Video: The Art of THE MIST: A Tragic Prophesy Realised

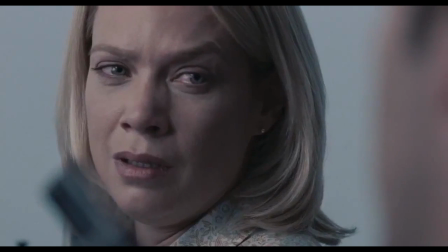Specifically in the book,
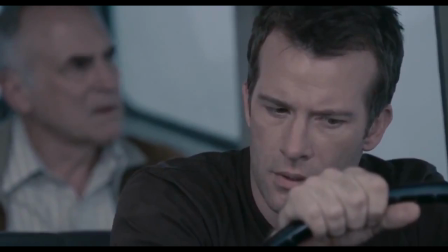David starts to believe in Mrs. Carmody's visions as he drives through the mist and prays to God that his wife is still alive and not to take his adultery out on her.
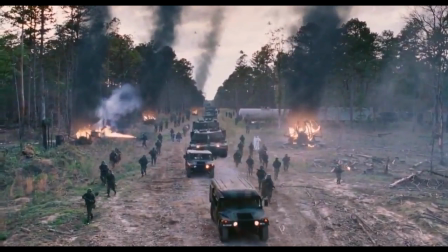But I feel Darabont's decision to completely overhaul the ending works dramatically in its favour over the book's ambiguous conclusion.
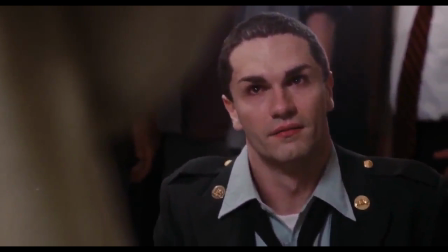The biggest distinction is that all of Keane's ambiguities and implications are practically given some form of
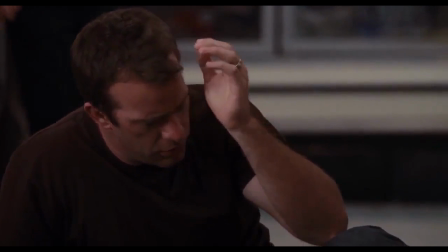answer and very little speculation is actually left in the hands of the audience to drive home the idea that religion,
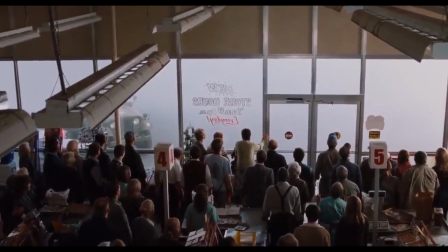despite being critically perceived by the narrative, has an important role in easing or reinforcing society's distress.
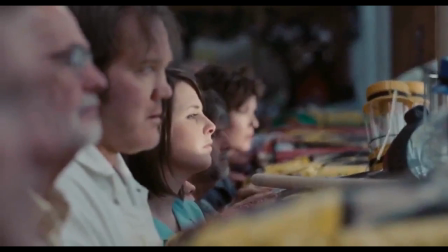We know what happens to those who leave or remain in the store, we know what happens to David's wife,
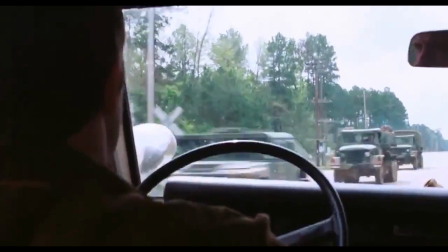and most of all, we get confirmation it was Xant's experiment opening a portal to another dimension that caused everything,
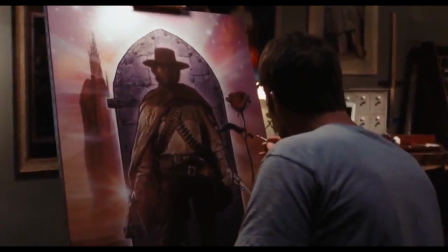which I think for the record is implied to be a Dark Tower reference, especially given David is painting the gunslinger in the opening of the film,
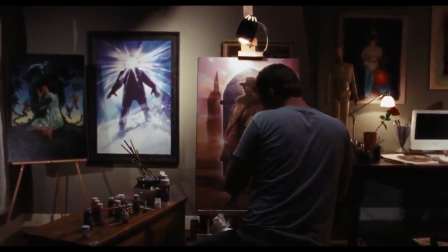which also just so happens to be painted by the man who made the Thing movie poster in the background.
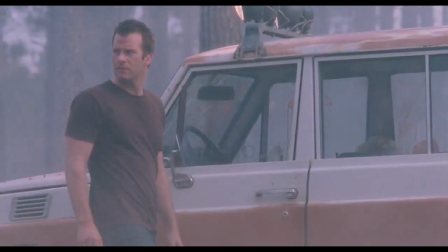The only real mystery the film leaves open to us is, why does the mist suddenly stop?
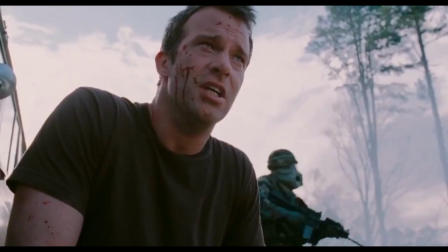It overrides almost every question that came before it because in that very moment, the audience is totally transfixed on David and his actions.
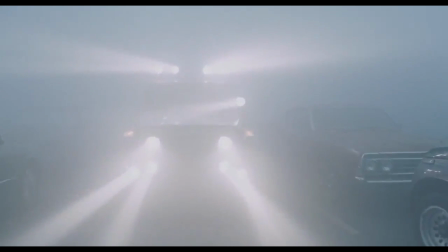Once in the car, everything foreshadows their fate,
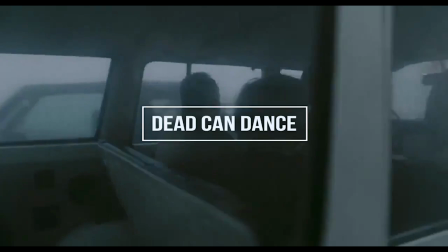and the spiritual overtones are further accentuated by the use of Dead Can Dance's soundtrack, The Hosts of Seraphim.
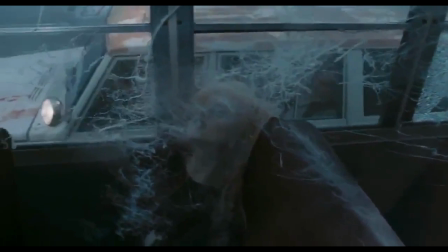The film lingers on the corpse of a decaying child, symbolising David's fear for his son's safety,
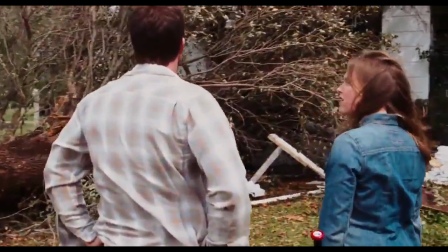right before feeling significantly more guilt for not fixing the broken window that indirectly got his wife killed,
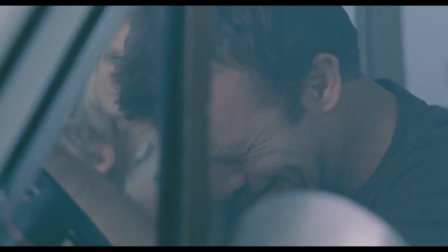further implying what will eventually happen to them in this futile attempt to find Sanctuary.
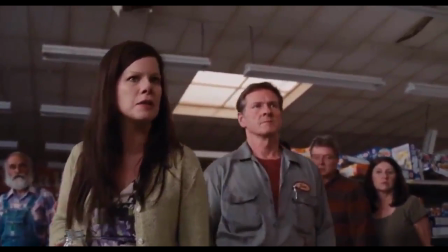It calls back to Carmody's belief that David's son should be a human sacrifice.
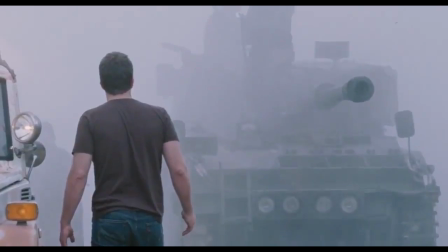Once his son dies, the mist abruptly comes to an end.
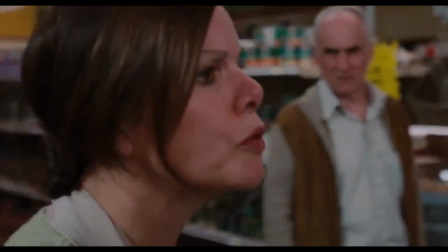Carmody, for as crazy as the story makes out to be, is never technically disproven.
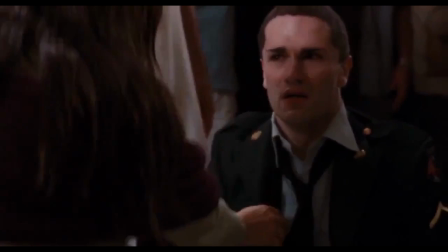Her views actually align closely to what the Arrowhead Project has done. Nobody wants to admit it, but she's not exactly wrong in her unseen beliefs.
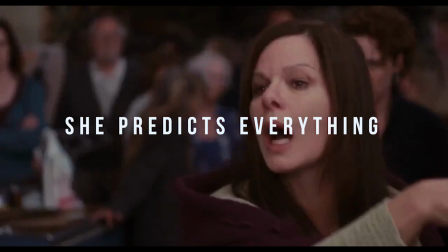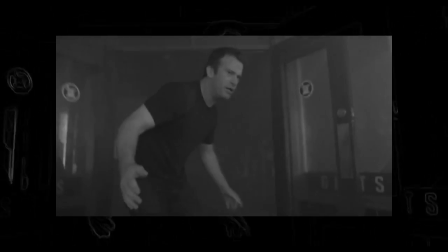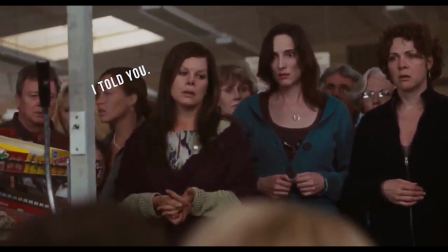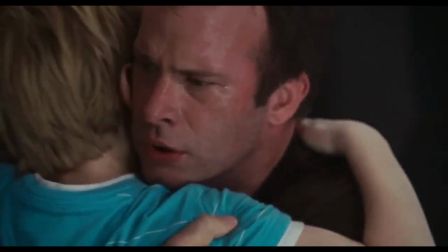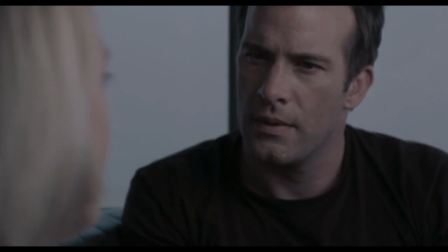The hope that the novella's David holds onto is completely subverted by Darabont, who, yes,
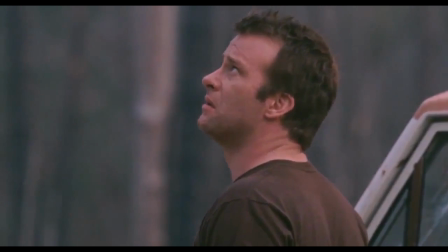gives humanity direct hope for the future, but at the expense of the soul-crushing temptation that David rushes into.
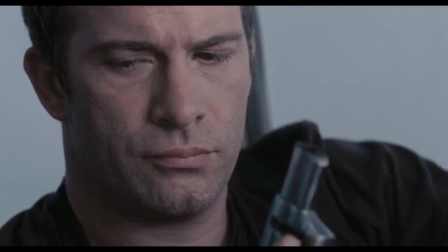He isn't a bad guy, but in religious teachings, his sins are treated with greater prejudice.
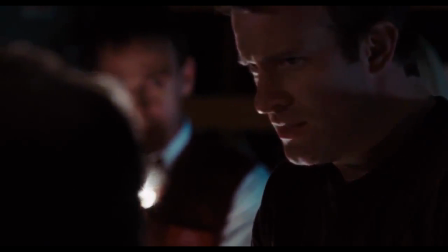There is immense condemnation given to pride which David exhibits throughout the entire film.
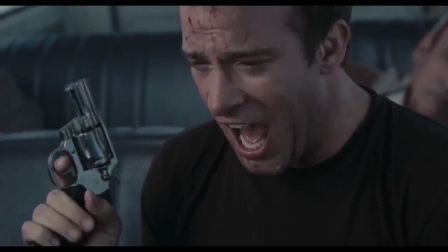Since we're trapped in his shoes, his punishment is clearer to the viewer.
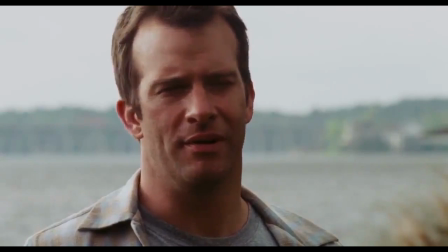He's attempting to hold back contempt for his neighbour in falsehood, he refuses to help a worried woman to protect his own child,
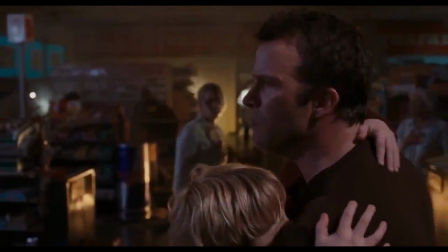he refuses to embrace even the idea of God, you know, real normal human stuff that the Bible isn't too fond of.
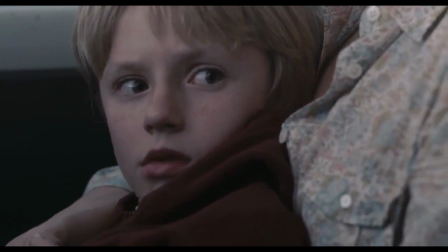In fact, for as much as it adds a shred of justification that sacrificing his son was the only means of stopping the mist,
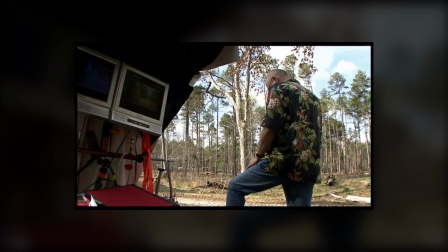I still don't think Darabont necessarily intended that.
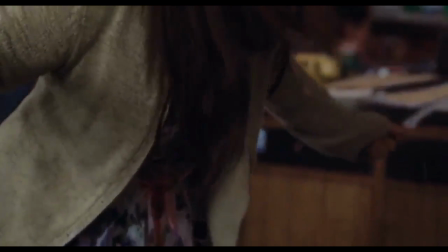The final real execution prior to David's group was Mrs. Carmody, the sole influence for spreading God's wrath,
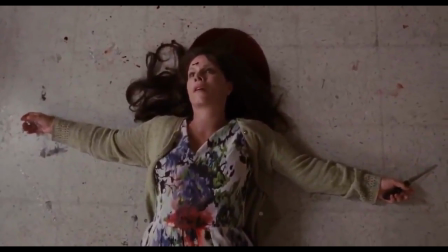who, in essence, is sacrificed for her devoted faith by a group of skeptical, non-converted sinners.
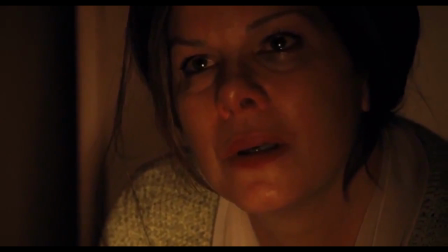In the reality of her narrative, she's the only real, redeemed, and spiritually good character.